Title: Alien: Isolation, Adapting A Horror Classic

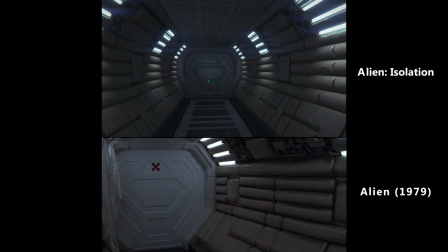0:23 Over the last 36 years, there have been a lot of mediocre video games based off of the Alien franchise,
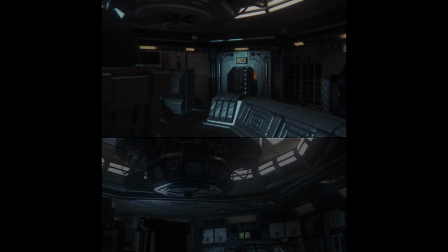0:29 but in 2014, Creative Assembly released Alien Isolation, which perfectly captures the spirit of the original 1979 Alien film.
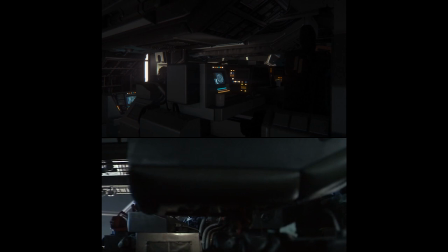0:38 The reason Alien Isolation is such an effective adaptation is that it takes what is unique to Alien as a film and translates that into the language of video games.
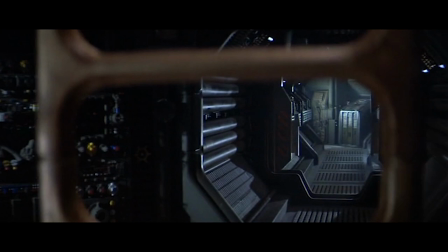0:47 A large part of Alien's identity is its cinematography.
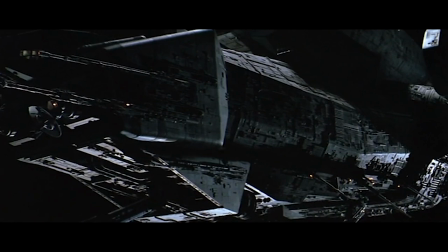0:51 The slow panning shots, hard shadows, and occasional transitions to the spaceship exterior all serve to make Alien feel like Alien.
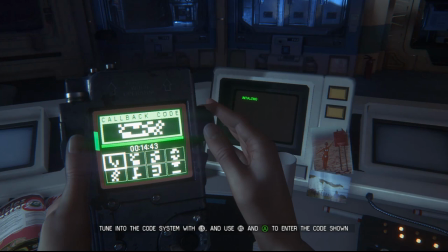1:00 As a video game, Alien Isolation can't directly replicate these characteristics, but it still finds ways to express them within the context of its own medium.
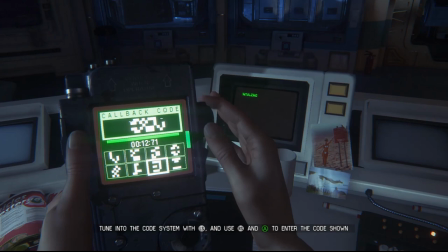1:09 To understand how this is accomplished, we'll need to dissect the camera work and lighting of the original Alien film.
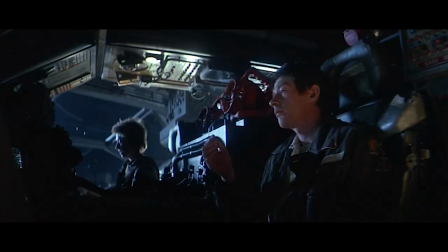1:15 Starting with director Ridley Scott's use of camera position.
Plug us in.
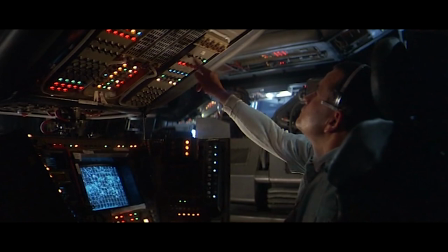1:23 In everyday life, we're used to looking at people at eye level, or close to eye level.
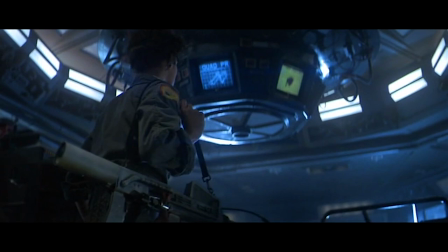1:27 So when there's a shot in a movie that's taken from below the character looking up at them, it feels unnatural and makes it seem as if something's just slightly off.
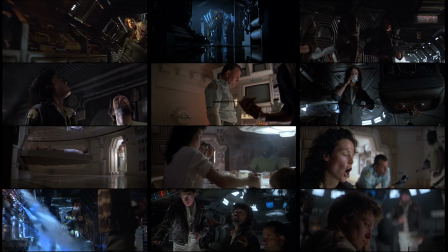1:36 I caught up and took notes on every shot in the cinematic release of Alien, and out of the 838 shots with characters in them,
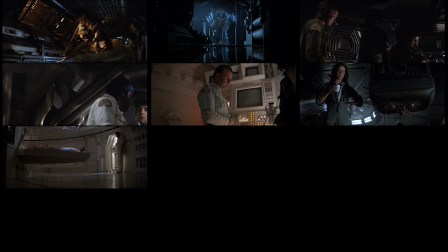1:43 452 of those are taken from either far above or far below the character's eye line.
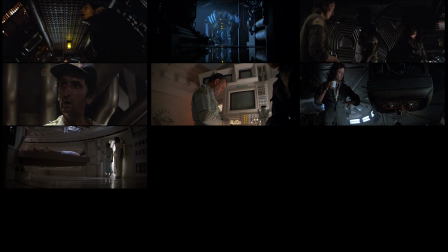1:48 That's roughly 54% of the shots.
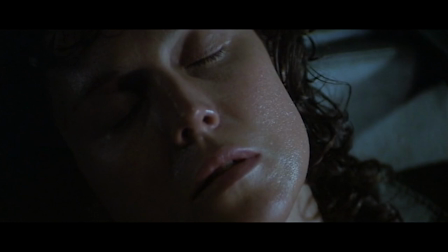1:54 There's a shot I really like near the end of the film, where Ripley, the film's protagonist, gets onto an escape pod and thinks she's finally safe from the alien.
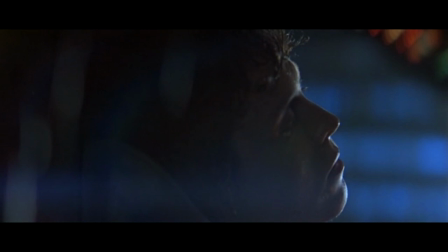2:02 The camera is at eye level and everything feels normal.
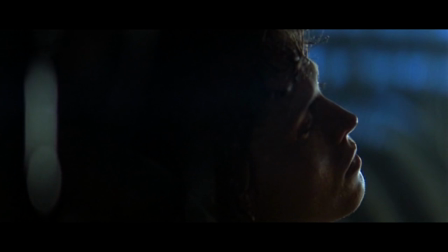2:05 But then there's a subtle musical cue, and the camera slowly shifts upwards to hint to audience that they're not safe quite yet.
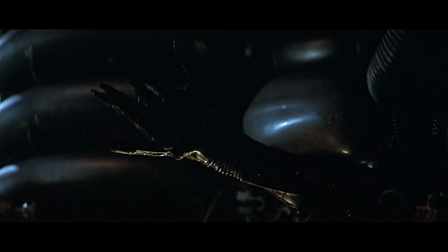2:14 And sure enough, the alien appears.
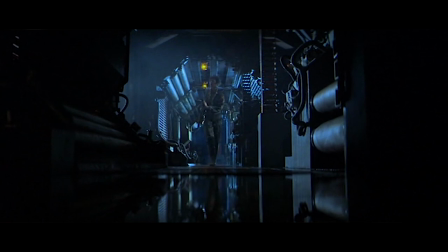2:19 These camera angles are something that's integral to the cinematography of Ridley Scott's Alien.
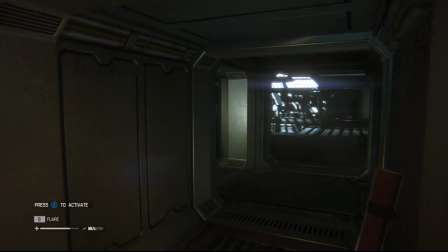2:24 So how do you replicate that in a first person video game where you don't always have control over the player's camera?
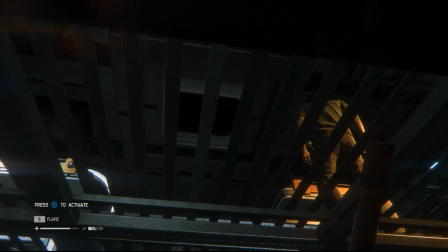2:31 One way that Creative Assembly does this is by designing the game's environments with verticality and camera angle in mind.
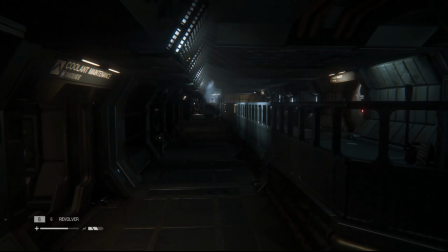2:38 For example, some of the hallways in Alien Isolation are divided horizontally, with an upper and lower section separated by a rail.
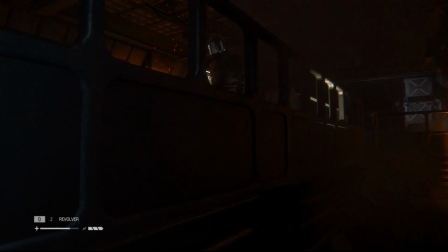2:45 So if an enemy walks through the upper section, you're forced to sneak through the lower section, looking up at the enemy as you pass them.
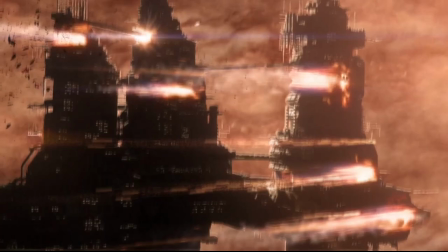2:53 Near the end of the game, the space station you're exploring begins to collapse into a nearby gas giant.
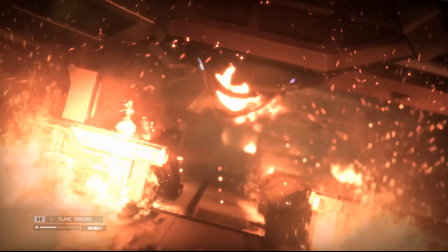2:58 The designers emphasize this by rotating the camera slightly so that the entire level appears tilted.
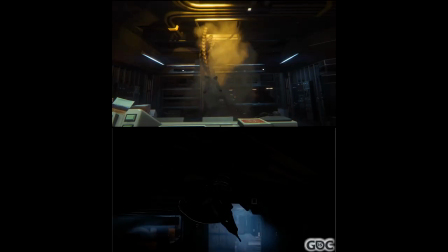3:04 Gary Knapper, one of the lead designers on Alien Isolation, says, The game originally started out as a third-person game,
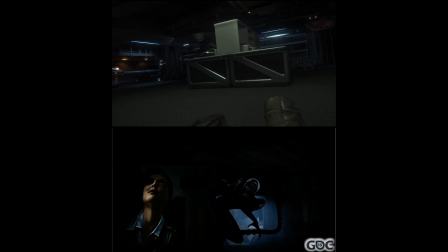3:10 which gave us more license for the cameras, but once we saw the alien up close in first-person,
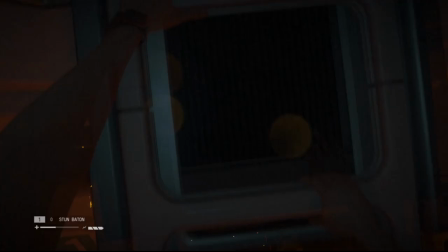3:15 we had to go with it. To show moments of flair with the camera work, we used moments like climbing ladders,
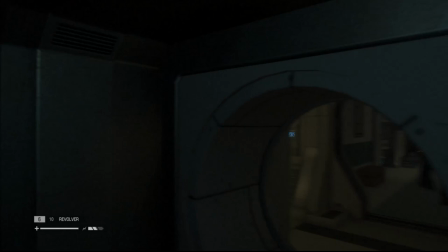3:23 getting into vents, and
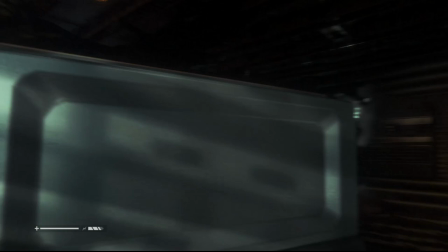3:30 numerous alien kills.
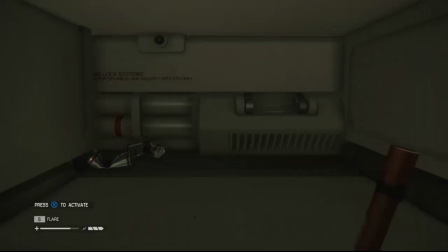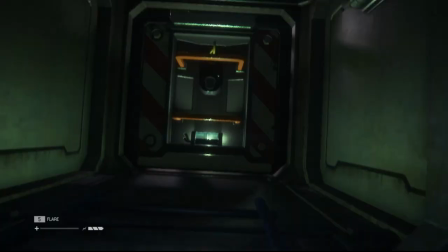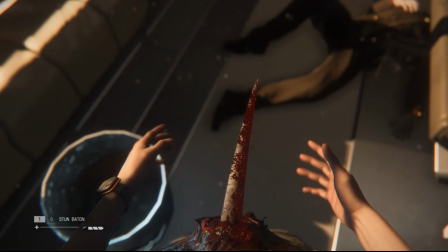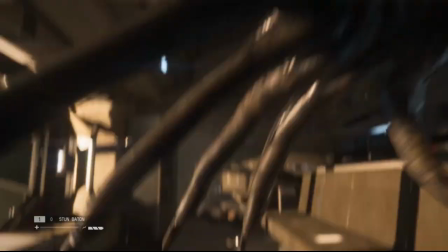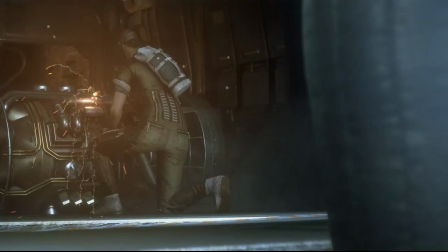4:06 Then of course, the cutscenes and cinematics were where we could mimic the style and evolve on it to hit the emotions we wanted to evoke.
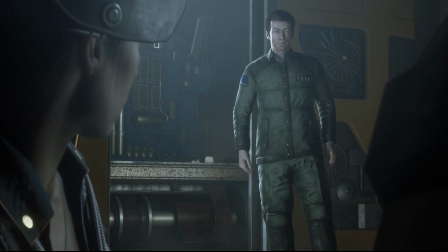4:13 These are really cool ways of affecting the player's camera,
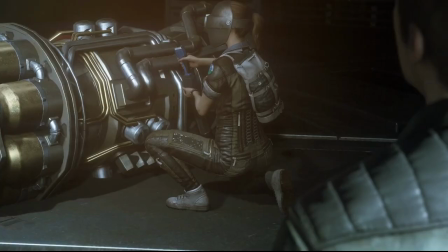4:16 but what I find truly innovative is how the game's mechanics encourage the player to create these awkward camera angles on their own.
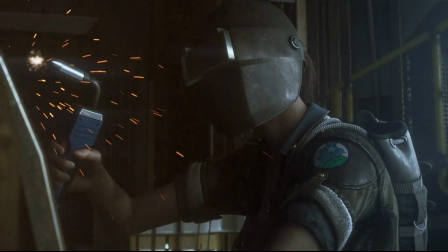4:23 You play as Amanda Ripley, a human engineer with almost no way of actually fighting the alien.